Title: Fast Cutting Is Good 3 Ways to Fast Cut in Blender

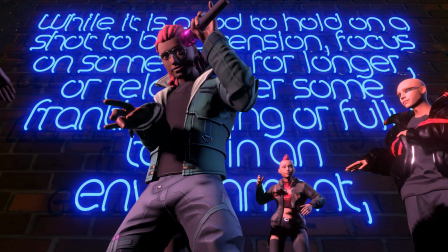Fast cutting is good actually. While it is good to hold on a shot to build tension and focus on stuff long enough for your audience to be able to take it in and have a good look at it,
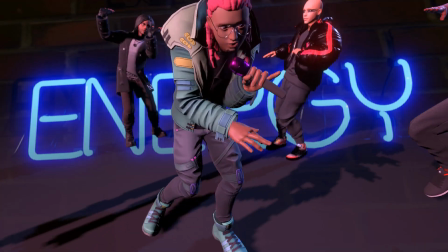shots less than a second long have an energy. Here is a close-up of my eye looking around.
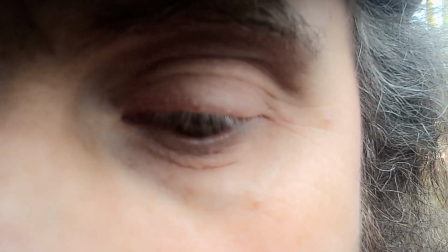Notice how it pops quickly between one position and another rather than slowly tweening. Also, if somebody turns their head round fast, they tend to blink.
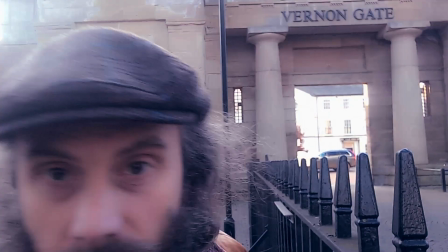It's as though the split second when you can see nothing but a motion blur isn't even worth looking at.
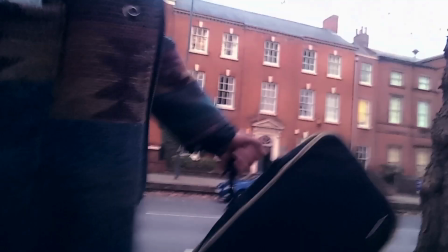So, fast cutscenes simulate how humans see fast scenes better than shaky cams.
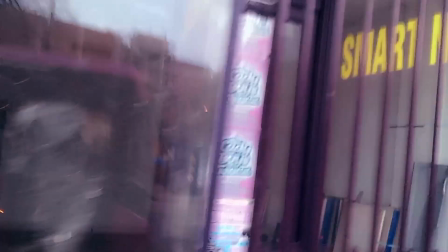Also, it's cheap. For the live-action filmmaker, you can hide the fact that all you're really looking at is me walking down a street.
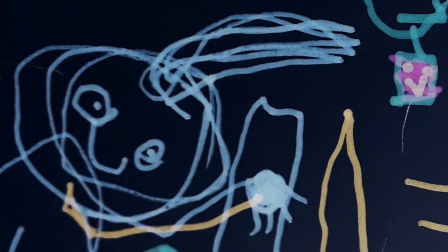For the 2D animator, you can hide the fact that most of the shots are little more than still images, some of which were drawn by my 4-year-old son Odin.
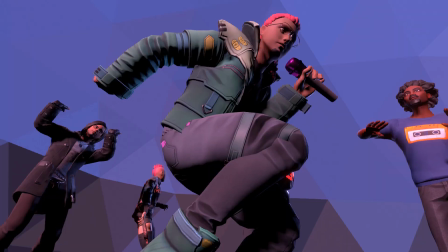And for the 3D animator...
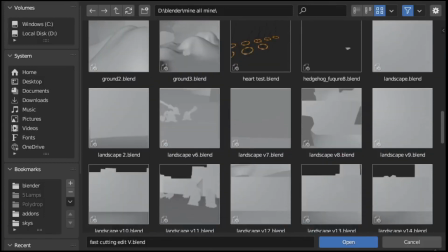Whoa, that's a lot of blend files for a few seconds of animation.
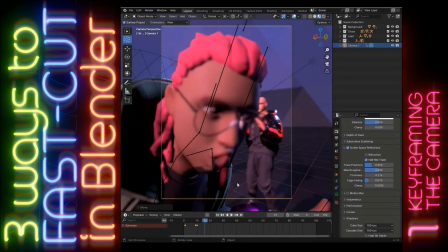3 ways to fast cut in Blender. 1. Keyframe the camera. We can use keyframe animation to have the camera teleport from one position to another. This works fine unless you want motion blur.
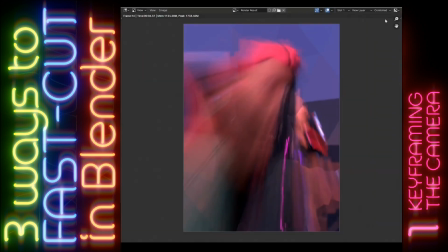Then you get this frame that's just nothing but motion blur between each camera angle as the camera shifts.
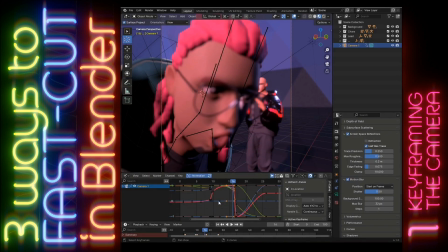We can solve this by making the keyframe before the camera's teleportation have constant as its interpolation mode.
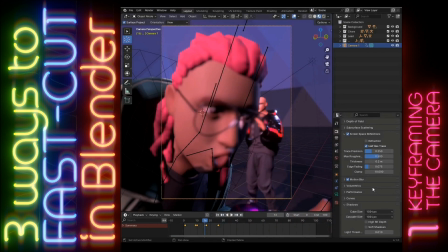And we also have to go to the motion blur settings and set position to start on frame, or, for that matter, end on frame. 3 ways to fast cut in Blender.
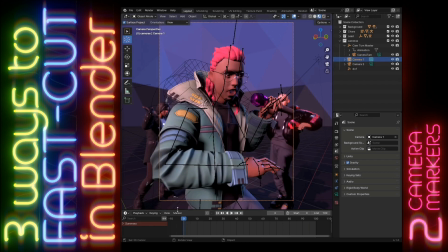2. Camera markers. You could also set up several camera markers in your scene and swap between them with bind camera to marker.
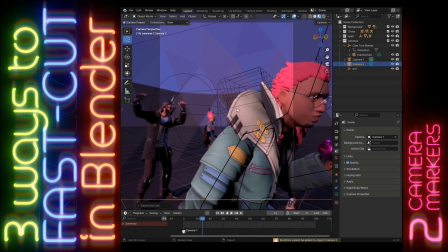Activate the camera you want by selecting it and pressing Control Keypad 0, or you can use this menu at the top of the scene properties.
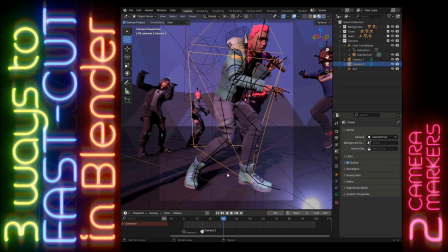And on the timeline, you go to Marker, Bind Camera to Markers.
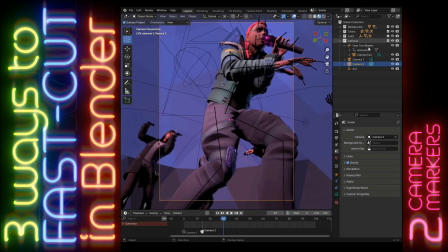Then you get this little camera marker that means that it will swap to this camera at this point of time, and we can select another camera, same method, and go to this menu again,
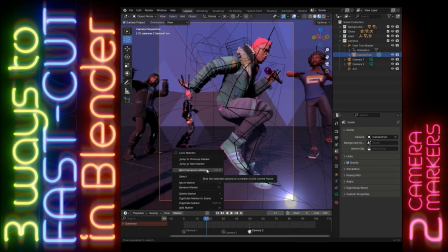and another camera marker pops up, and these can be moved around and duplicated and all those kinds of goodness. The advantage here is we can have different settings on different cameras, and they can be parented to different objects, and they can have different sets of constraints on them if you want them to be pointing at something.
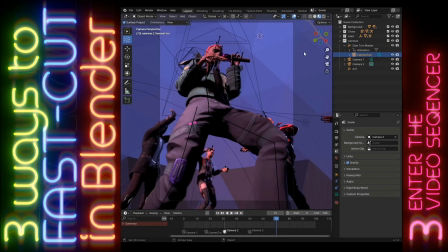3 ways to fast cut in Blender. 3. Enter the video sequence editor.
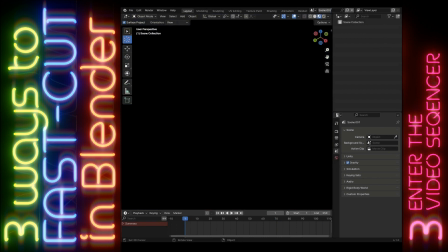Here we have to create a new scene, and I'm going to call it Edit. We can swap out the 3D view for a video sequencer,
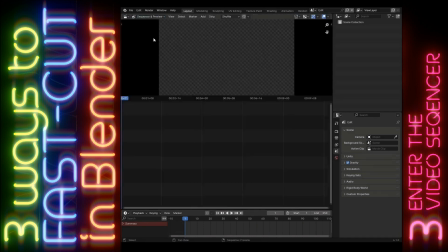and we set the sequencer to preview and press N so we get this side panel over here.
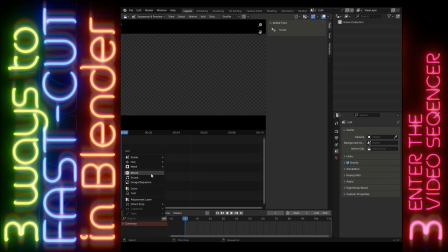On the timeline we can press Shift A for add, and what are we going to add? We're going to add a scene, and the previous scene is currently called Scene.
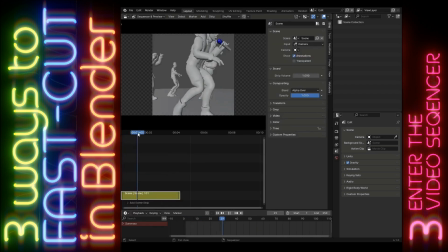You might have changed its name because who knows what you get up to. We can now cut this with the K key, and on each strip, if we go here, and we don't edit the one that's called camera, what we change instead, camera, and we can select one of the cameras,
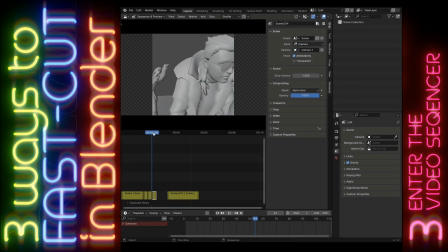or if we want it to be controlled by those camera markers we were doing in part 2, then we just press this cross and leave it blank. So what's the advantage of this over the last one?
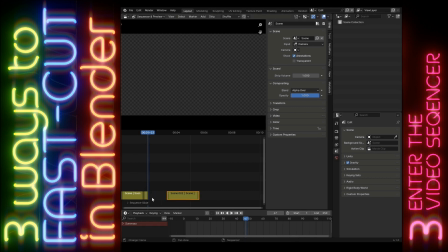If we want to have the same piece of animation viewed from a few different angles, we can have this one and then duplicate it and then swap it to this camera.